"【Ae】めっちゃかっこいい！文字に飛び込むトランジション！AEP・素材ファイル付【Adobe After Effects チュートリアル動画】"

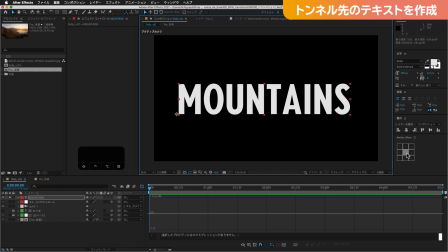はい、今奥の文字であるマウンテンズと打ちましたアンカーポイントを真ん中にしておきますで、コンポジションのセンターに配置した後に3Dレイヤーにしますソロビーを解除してみます
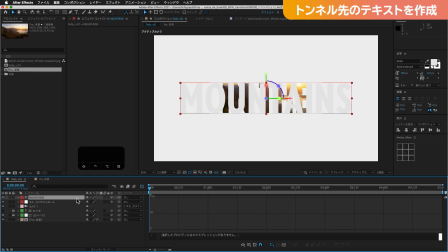今ちょっと重なって見えちゃって気持ち悪い状態なんですがこの文字の位置Z軸で奥にしておきますこの文字のトンネル自体の位置がゼロで
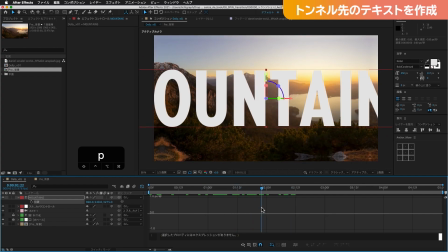奥のこちらですねギューと通った後奥のこちらの一番奥にある背景が1万だったので
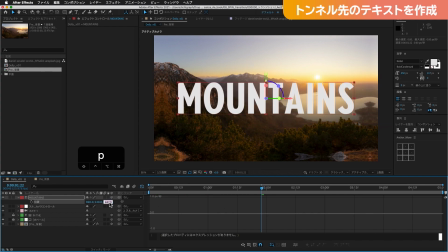その間ぐらい5000に1回しておきましょうこのマウンテンズの文字は5000の位置にしておきたいと思います
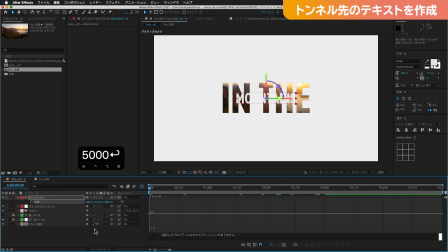こんな感じにしたいと思います再生してみますだんだん出来上がってきましたはい結構いい感じですねはいトンネルを抜けてマウンテンズとなっております
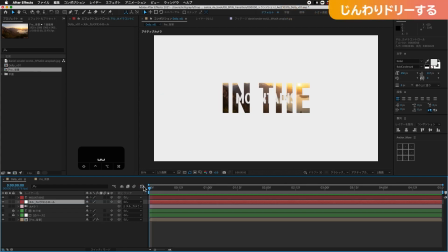ほとんど出来てきてますではカメラワーク調整していきたいと思います
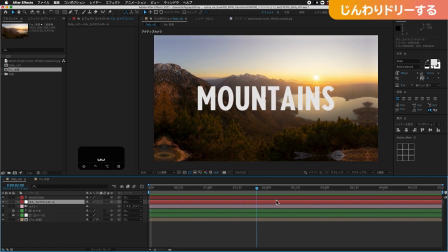ここのマウンテンズ寄った後カメラ止まってしまってます
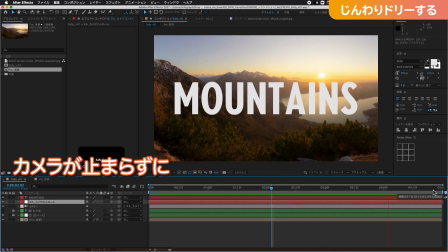コンポジションの終わりの5秒までカメラが止まらずにじんわり動くような動きをしたいと思います
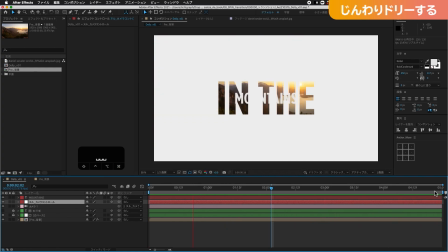前のチュートリアルでは値グラフのカーブを使って調整する方法をご紹介したんですがそれよりももう少し簡単な
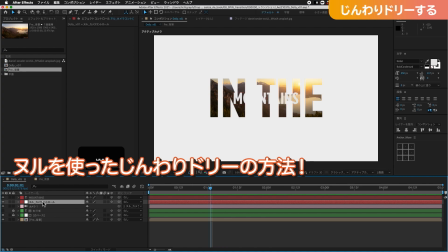ヌルを使ったじんわりドリーの方法をご紹介したいと思います今アニメーションを見てみますと
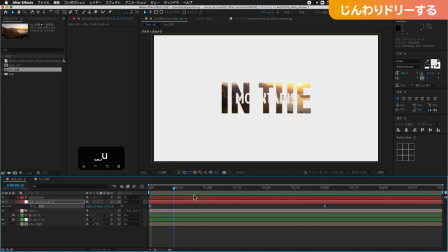カメラコントロールのヌルによってアニメーションが起きているのが分かると思います
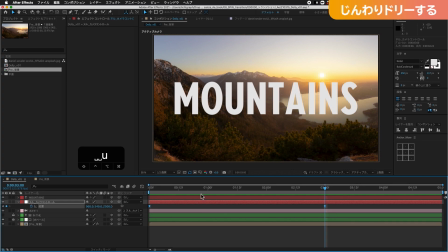位置が移動していますねでですねヌルにはアンカーポイントもあります
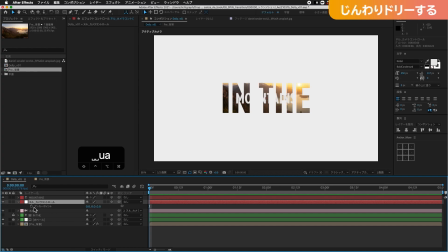このアンカーポイントを使ったテクニックになりますアンカーポイントの現状一番最初に持っていっていただいてアンカーポイントの最初の位置0にチェックを入れてください
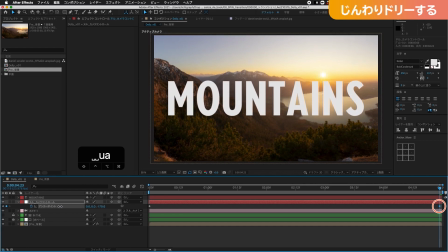ここでアンカーポイントで寄っちゃうんですよこんな感じでやりすぎても良くないんで-200ぐらい
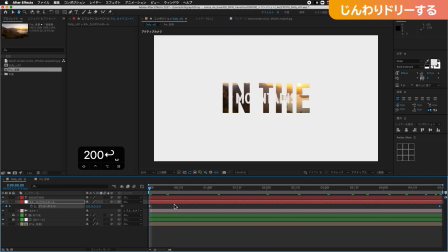さらに追加で200ぐらい寄っちゃうこれ細かい動きしていくと
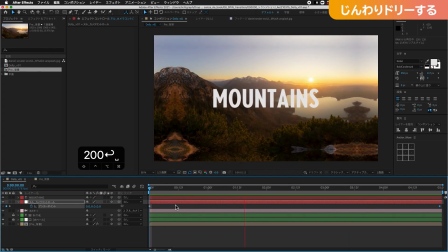これ絶対破綻する方法ではあるんですけどサクッとじんわりドリーを簡単に作る方法として
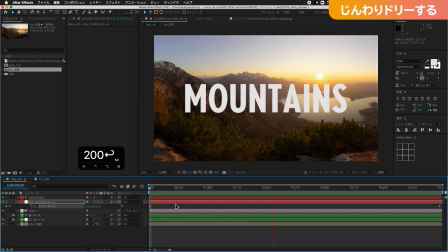頭に置いておいてもらえると嬉しいですただ万能な方法ではないので使える場所は限られるのですがやる場合はこれぐらいでもいいのかなと思っております
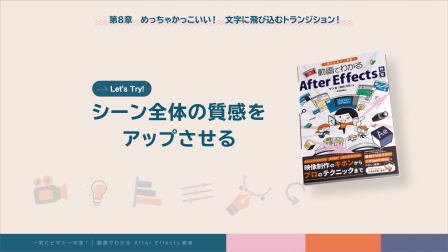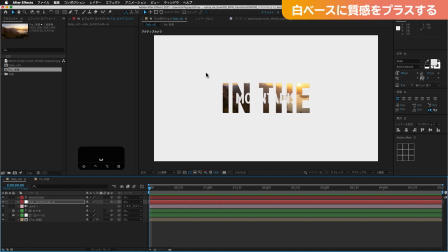はいではカメラアニメーション自体はこれで完成したので味付けを少ししていきたいと思いますまずですねこのインザの白いトンネルの部分ですね少し質感を追加しましょうこの白ぺったりとした白のものよりも
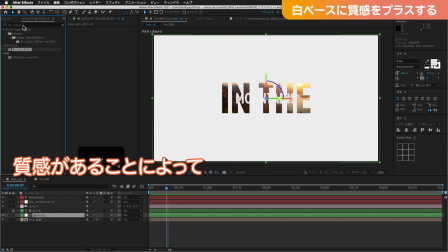ここに若干質感があることによって遠近感がより理解しやすくなります
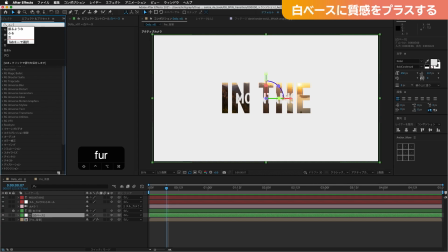フラクタルノイズを使っていきたいと思いますエフェクトからフラクタルノイズ
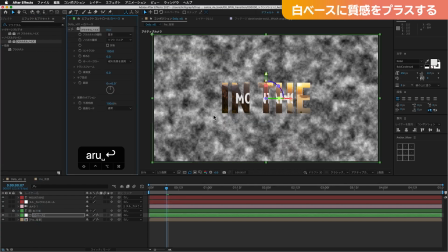ではこちらのフラクタルノイズを白ベースに追加しますこんな感じで質感がつきましたちょっと見てみると
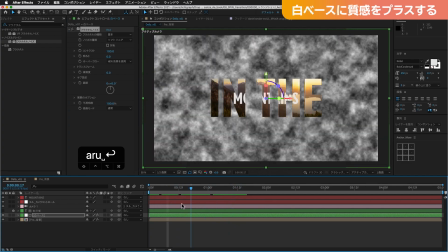こっちの方が分かりますかね移動してる感じがすごい分かりやすいですよね
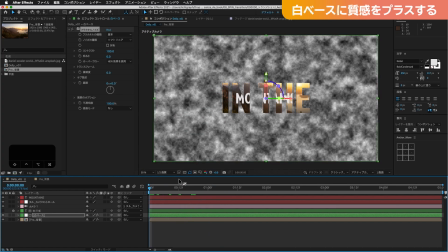模様があるような感じなので遠近感が分かりやすいと思いますはい、でこれを紙っぽい質感にしていきたいのでトランスフォームのスケールをぎゅーっと下げましょう細かいノイズにしていきたいと思いますこんな感じですかね
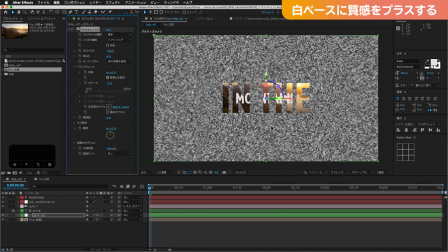これぐらいの細かなノイズにしていきますで
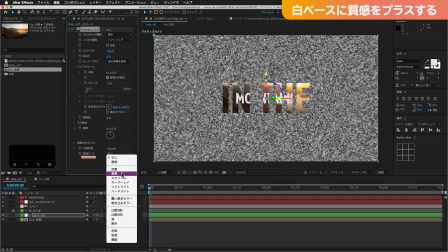こちら描画モードを通常から乗算に変えていただいて
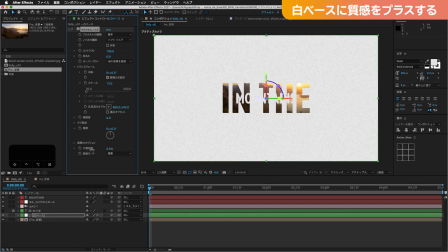少しずつ下げていきます分かりますかね5%とかそれぐらいですかね5%ぐらいフル画質にして質感確認すると
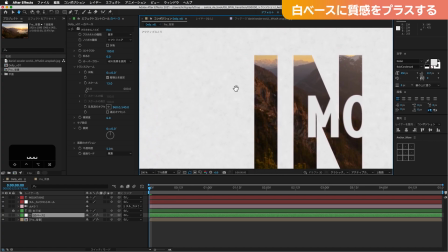少しYouTubeの画質で分かるかどうかちょっと心配なんですが
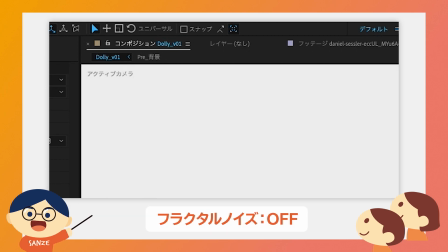エフェクトオンオフしてみるとですねこういった感じでペタッとした白よりもこの少しザラザラ感のある紙のような質感になりましたでこういう薄く柄があったりすることによって
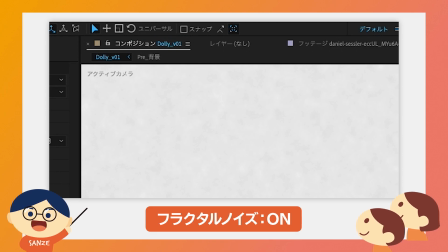立体感とかを人の目が感じやすくなります
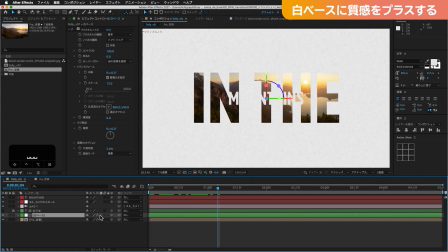こう近づいていく時もここが真っ白だとやっぱりつかみどころがなくて遠近感感じにくいんですけどこういった感じで少しザラザラがあったりするとこう紙に近づいているこのトンネルに近づいているっていうのが
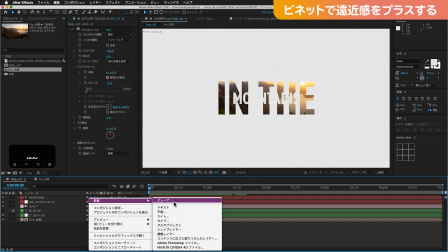わかりやすくなったと思いますでですねいつものお決まりのビネットもかけておきましょう
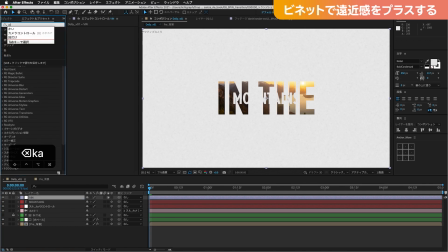調整レイヤーを使ってトーンカーブを出しますカーブでレイヤーを楕円形ツールでくり抜きますダブルクリックして楕円形ツールをダブルクリックすると
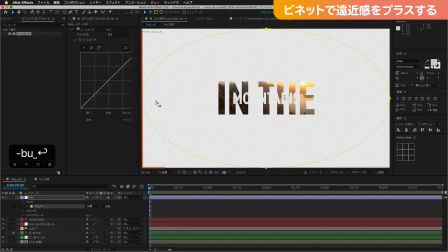選択したレイヤーの画面一杯一杯に楕円形ツールが適用されますこんな感じになってますね
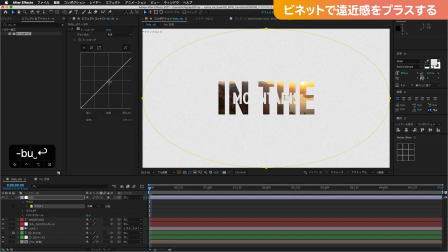で今調整レイヤーがくり抜かれた状態なのでこれでギューっと下げていきますカーブ下げていきます
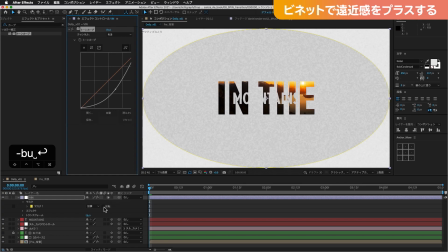でそうすると今マスクが反転していないので切り取った丸の部分が暗くなってしまってます画面の四隅をちょっと落としたいと思うので反転にしましょうこんな感じですね画面の四隅が暗くなりました
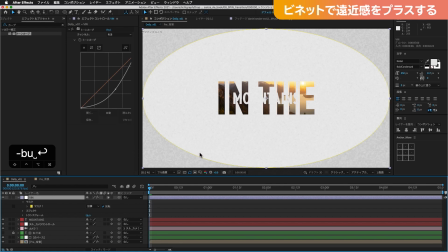そしてマスクのエッジが硬いのでフェザーでぼかしていきたいと思いますマスクの輪郭をぼかしていきたいと思いますレイヤーを選択した状態で
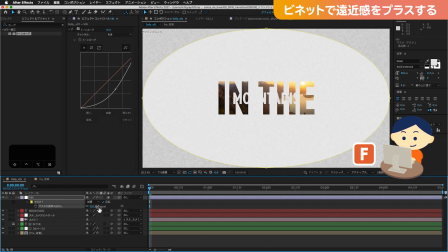Fと押すとこういった感じでマスクの境界のぼかしと出てくるのでこれをギューッと引っ張っていきますギューッと引っ張っていきます
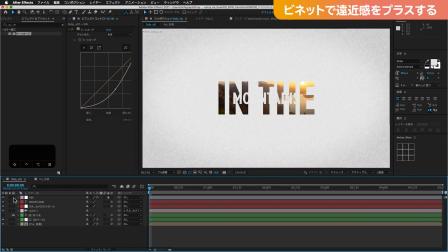はいそうするとこんな感じで微妙になんですがオンオフしてみると分かりやすいかもしれないこういった感じで画面の四隅が暗く落ちましたこうすることでより立体感遠近感を感じやすくなりました
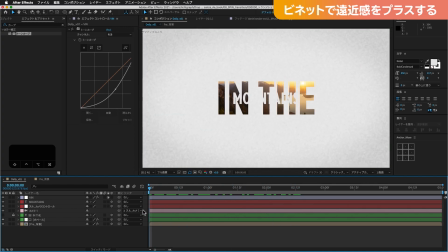いいですねうんぎゅーっといい感じですねちょっとやりすぎかももうちょいこんぐらいかなあんまりビネットとかも極端にやりすぎると
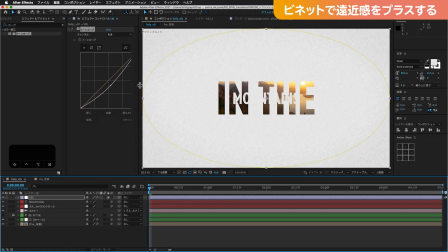いやらしくなっちゃうのでこのくらいのカーブのイメージで
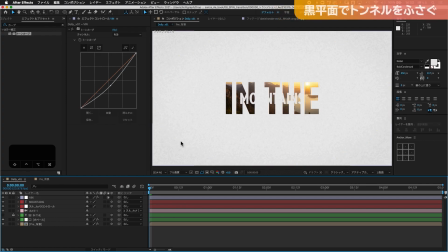使ってみてくださいはいこのトンネル肝心の奥が丸見えなので
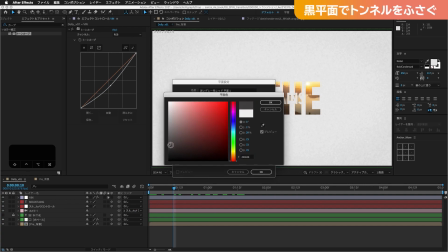黒フェード間に入れましょう黒平面を出します黒平面を出す時も真っ黒だと悪目立ちしてしまうので15ぐらいのこれぐらいですかねこれぐらいの少し浮いた黒
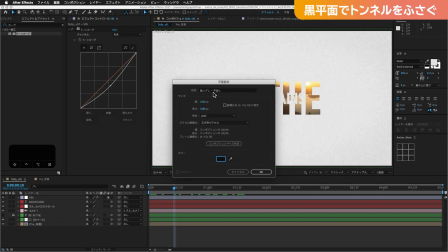完全な黒じゃなくてグレーですね暗いグレーに近いような色味にしていきたいと思いますこれじゃあフェード用としておきましょうフェードとしておきます
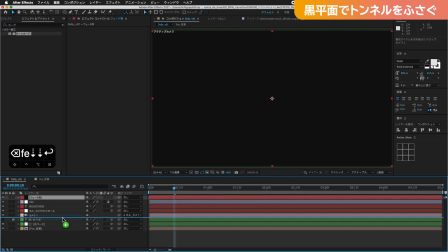でこちら2Dレイヤーのままで大丈夫ですこの緑のグループ
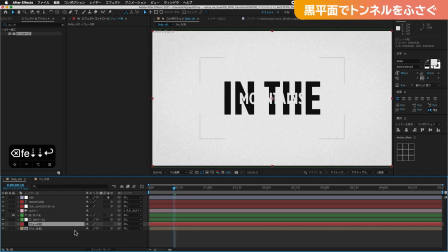トンネルのグループと背景レイヤーの間に入れてくださいここでマウンテンズのレイヤーの整理もしておきましょう背景レイヤーの手前に持ってきておいてください
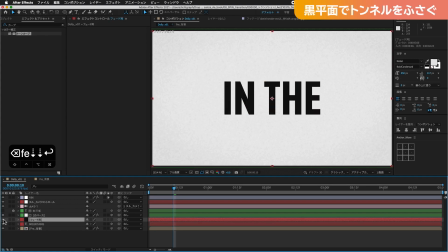で黒フェードこんな感じでわかりますかねこの蓋をしてあげてるようなイメージですねこのレイヤーの間をでこの通り抜ける時に
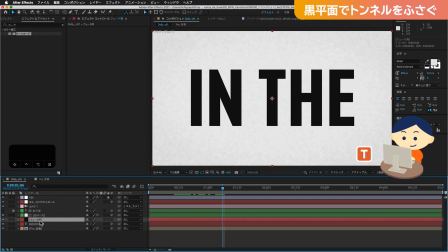フェードが開けてってほしいのでトランスペアレンシーで不透明度Tですね
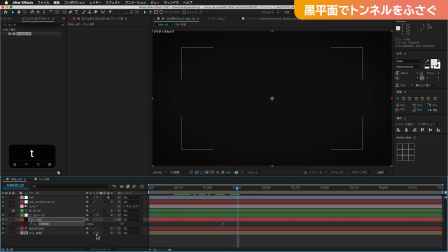Tを押していただいてここ通り抜ける時にフェードが開けると
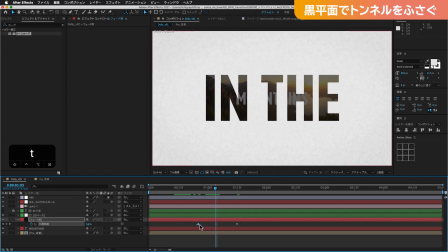最初黒くてだんだん近づいていくともうちょっとかな1秒目ぐらいですかね
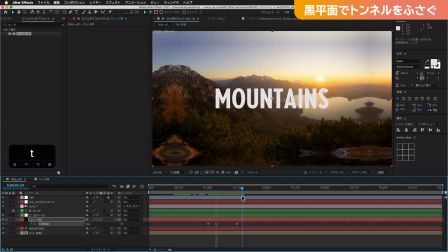だんだん近づいていって再生してみますねだんだん近づいていって中が透けて見えてくるといった感じにしましたいかがでしょうかレイヤーの端っこ
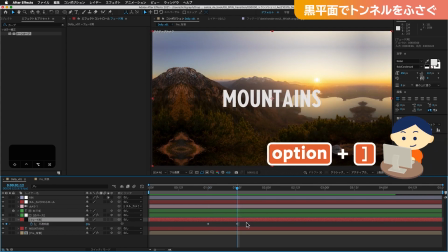ちょっと邪魔なのでオプションキーを押しながらカクカッコを押しますそうするとレイヤーの端っこをカットすることができるので
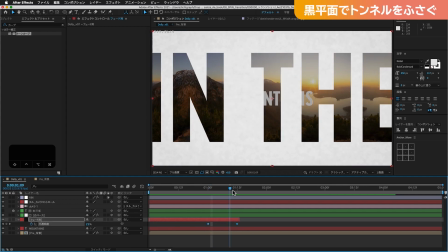こうしておきます見た目的にも分かりやすいですよねここまでしかレイヤーないんだここでフェード終わるんだってのが分かりやすくなるので